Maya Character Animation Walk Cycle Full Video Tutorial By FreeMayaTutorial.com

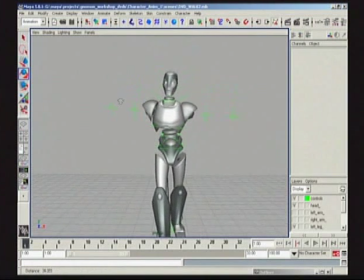He knows what's up. He's not just kind of dragging his heels and looking at the pavement or any of that sort of thing. He is specifically aware and ready. Now, we don't have inherent rotates on this character,
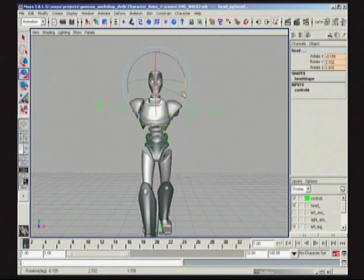which is not a big deal, but some models you work with, you can set it so the head works to world space, and basically you get a lot of stuff for free. You don't have to counter-animate the head. But seeing as this rig doesn't have that, we get the joy of animating, which is tons of fun, so it's not a big worry.
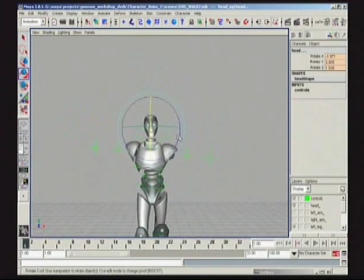And sometimes it doesn't feel quite right when you have inherent rotations on. Anyway, it is nice to kind of counter-animate. So what I'm trying to do here is set some degree of a neutral position with a slight bit of twist here.
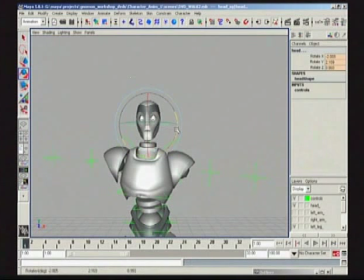Just offset the head to the neck slightly, like this. So what I've done is I put a little bit of twist on the neck
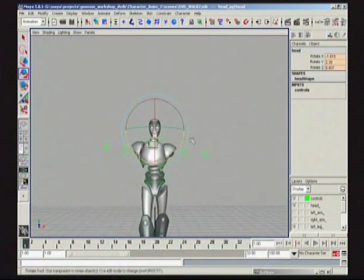opposite to what I've done to the head to sort of get that feeling through the body that we're looking for, sort of up and confident. And I'm going to copy and paste this.
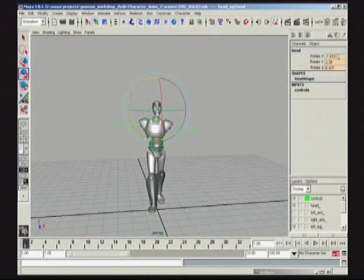Oh, first I'm going to clear out my numbers just to make sure my numbering convention is relatively manageable. It's just easier for me to do it. So 1.6, I'm going to just make this 1.5. I'll make this 2.5. That's negative 1.5, by the way.
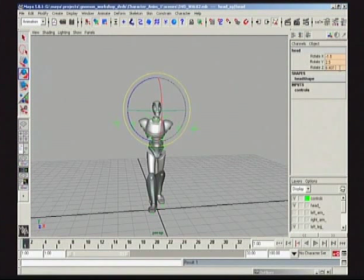And I'll make rotate 6.5. So now I'm going to copy this, paste this on the head. Now I'm going to take the neck,
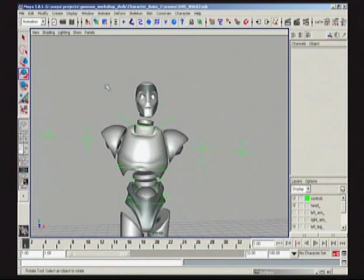oops. And some of you might be realizing as I'm doing this, well, he doesn't need to copy and paste because he's already set a key at 1. But what I'm trying to show you here is just certain philosophies and habits as you work. And I'm constantly trying to copy and paste so you guys don't forget watching that it's an important step in the process.
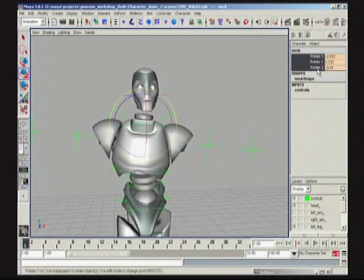So, key selected. -2, just round that off. I'll make this 1.5.
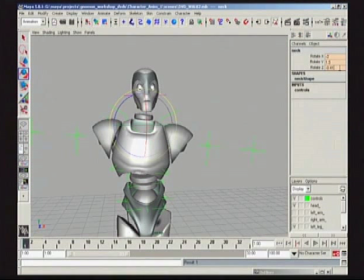And I'll make this -0.5. Great. Now, again, because I have that there, I can just key it there
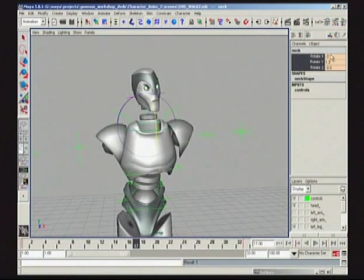and do the opposites at frame 17. Positive. Make this negative. Make this positive. Now do the same thing with the head.
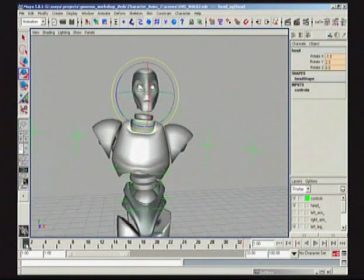Check our keys that we put in. Make this positive. Make this negative. Make this negative. Now,
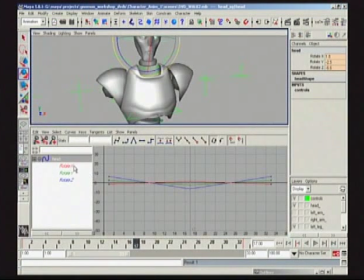back to the graph editor. See what sort of change we want to put into this. Now what I think is nice for just the side to side is just maybe flat curves. Just kind of nice, casual, kind of working through the motion.
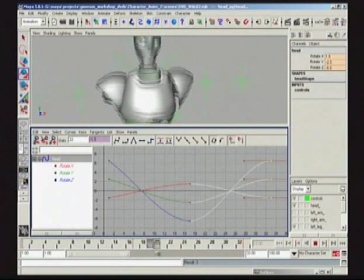But what I do think would be cool is to offset the up and down for the head.
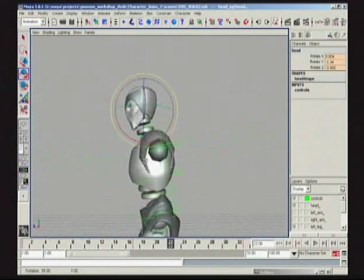Because right now, if we look at what we have, the up and down doesn't completely go with the walk at this point. It's just sort of doing its own thing. So back and forth. That actually doesn't feel very opposite to me, so let's take a look. Have we done something wrong here?
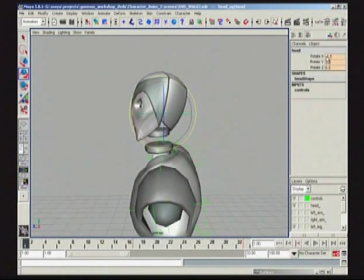Let's make sure everything is good. Oh, should not have made that negative. Just so you guys know, you gotta be mindful. I made the mistake because I have performance anxiety here on camera.
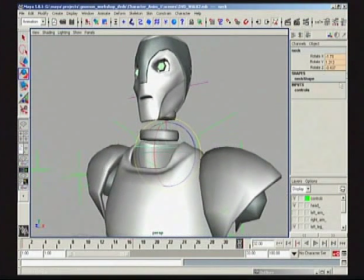But not all of these are going to be mirrored.
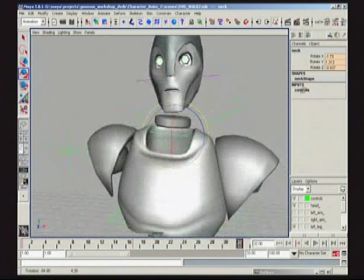Rotate Y is obviously going to be mirrored. Rotate Z will be mirrored, but it's going through the x-axis here.
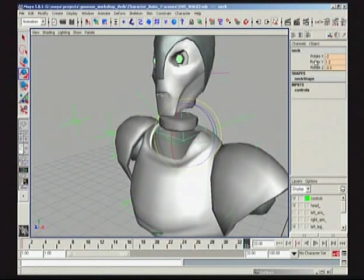It's not going to be mirrored. So let's put this at +2.
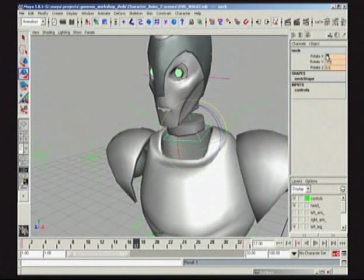Oops, sorry, 17. Let's put this at -2, matching 1 and 17.
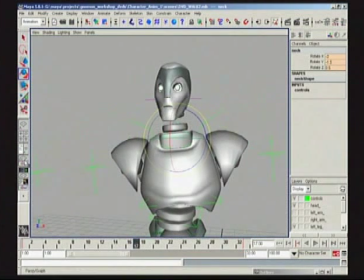There we go. Now we're in the money. Sorry about that. Okay, rotate.
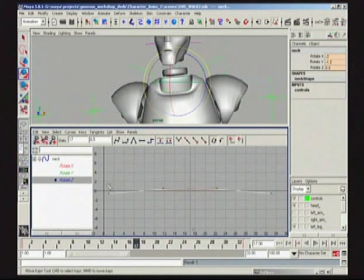Keeping it up. This looks cool. I'm going to flatten this. I'm going to flatten this on the neck.
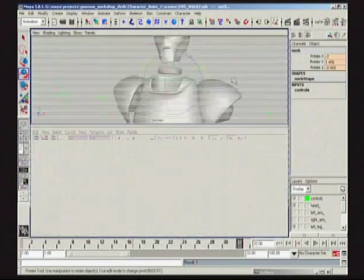So there we go. Boom, boom, boom. So let's start making it interesting.
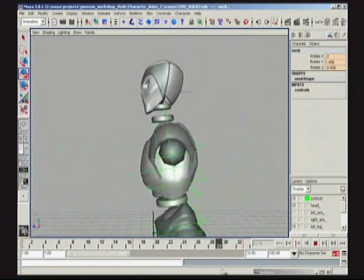I'm not going to do too much forward and back on the neck, or he's going to kind of look gangly and sort of strange. We're going to use the neck right now as sort of the magnets that sort of keep the weight of this mass up.
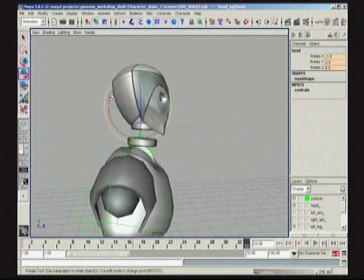So we're going to concentrate now more on the up and down, forward and back of rotation X once he's dropped.
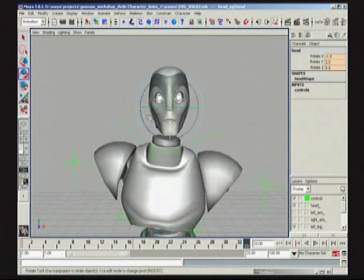And also we have an opportunity to do the same thing on the side to side. Maybe push it just slightly more than what we have it from this sort of counter, boom, boom. So let's take a look here.
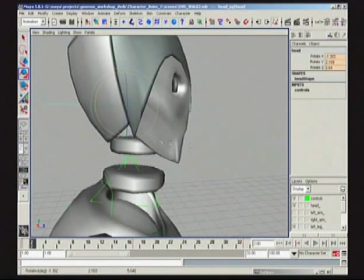Go into rotate X. Think about our up and down positions.
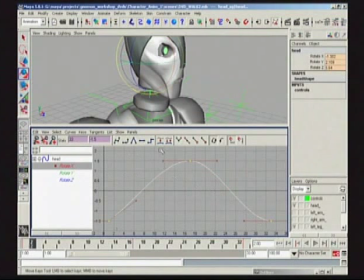And let's hit hard on this. Every time we go in, let's hit hard. And also, I think I might want to do is maybe some breakdowns on this position. So it's sort of more of a double bop.
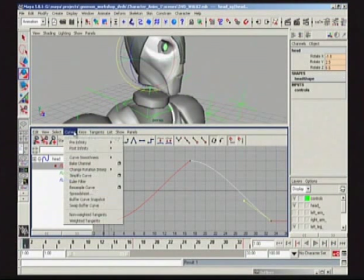Let's go to View, Infinity, Curves, Pre, Cycle, Post, Cycle. And for now, what I'm going to try to do is just
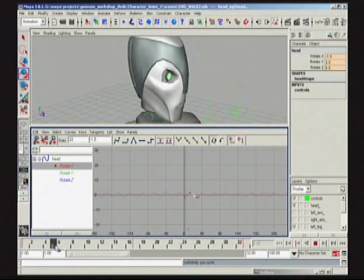take a look at where I have my up and down positions on the head, which is 5 will be this sort of nice back position,
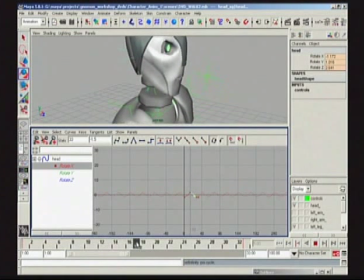and 17 will be gone in X because it's sort of the neutral position,
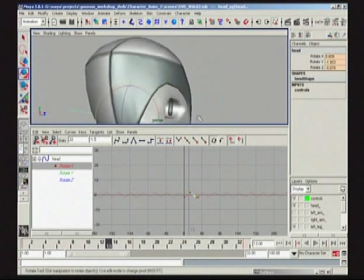but 13 is a high, so I'm probably going to have it go more low here, start feeling it out. And 5
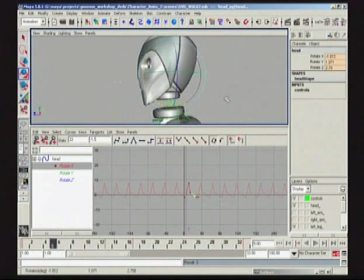might have it go slightly up because it's counteracting what's happening. The ground plane when the body drops.
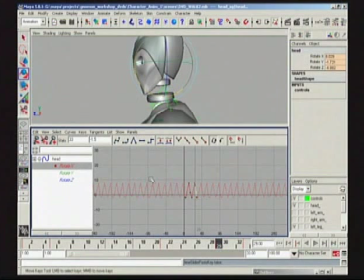Boom. Okay, let's take a look at what's happened here. So I put a little bit of hang time in here, just feeling it out. I don't know for sure if this is the appropriate thing to do, but I have a suspicion that it might be the right way to go.
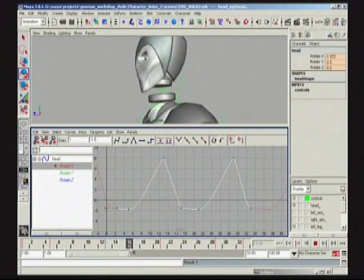Kind of hang him more when he's gunk like that, and just sort of have it really drop. What I could do is show the other extreme a little bit more and fix these curves. What I encourage you to do at home on your computers is just play around with it. Basically, just try to feel it out.